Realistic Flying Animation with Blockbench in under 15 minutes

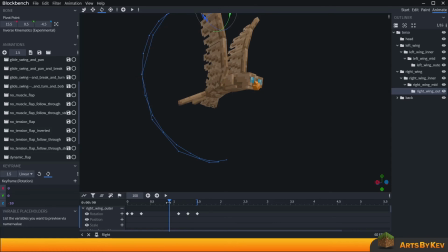It's now letting go because that force has already been built up. It's coming to a pose we can do that proper.
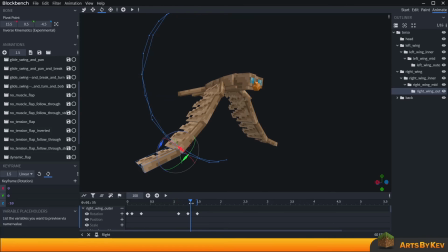Like, pulling that in. The tail goes back up again to a relaxed state where it can then compensate and meet the actual force at the top, where once again the muscles would tense together to bring the wings back up.
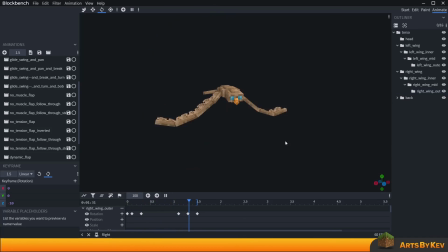So that's sort of how I approached that motion. And knowing about muscle masses and bodies helps you really understand your animations. Now let's take a look at the final animation, the one you saw in the beginning of this video, and let's just discuss slightly what more I added to it.
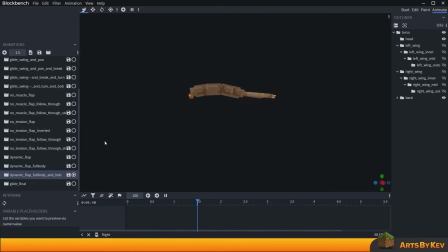Now I reckon that you did not know that the actual truth behind proper flight animations is that all birds are essentially shrimp, or fish, or at least at the very core of it. If you approach the body like a fish swimming through water,
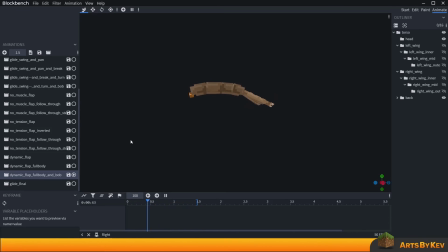you could almost imagine this kind of wavy water going through, you can see the follow through in the body as well, creating this wave effect, then you're halfway there with your goals. Because the birds are sort of the fish of the sky, and the fish are sort of the birds of the water, and in between you find the dolphin jumping over the water surface, and us human beings doing whatever we do in the water,
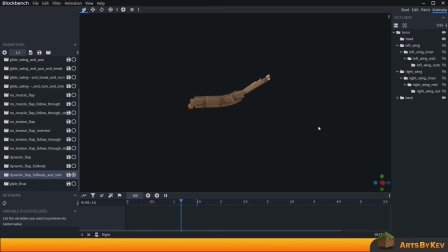but yeah, we'd enjoy it as well. Now, I'm not sure that I kind of segued off a little bit from the benchmark of whatever. Let's go back to the content. If I bring the wings up here, left and right wing, like so, you can now tell the weight of the body is being presented, how it's falling down and all of that, how it's catching it back up and pushing it forward.
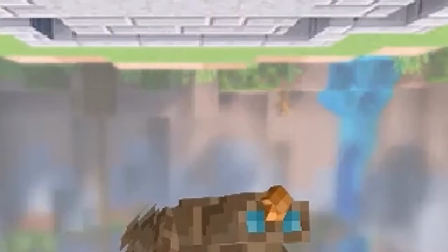Like, I think this bird came out really, really well. But now I want to know what you thought.
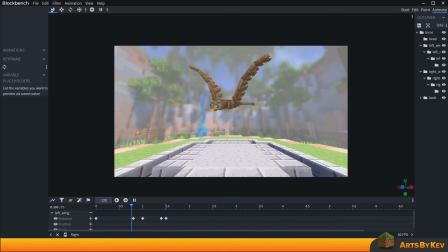Do let me know down in the comments below what I should make for the next type of animating something that flies video. If you enjoy the video, then of course leave a like down below, it helps me out immensely. And if you aren't already a subscriber of the channel, then, well, I mean, it's YouTube, you know where to find the click button, right?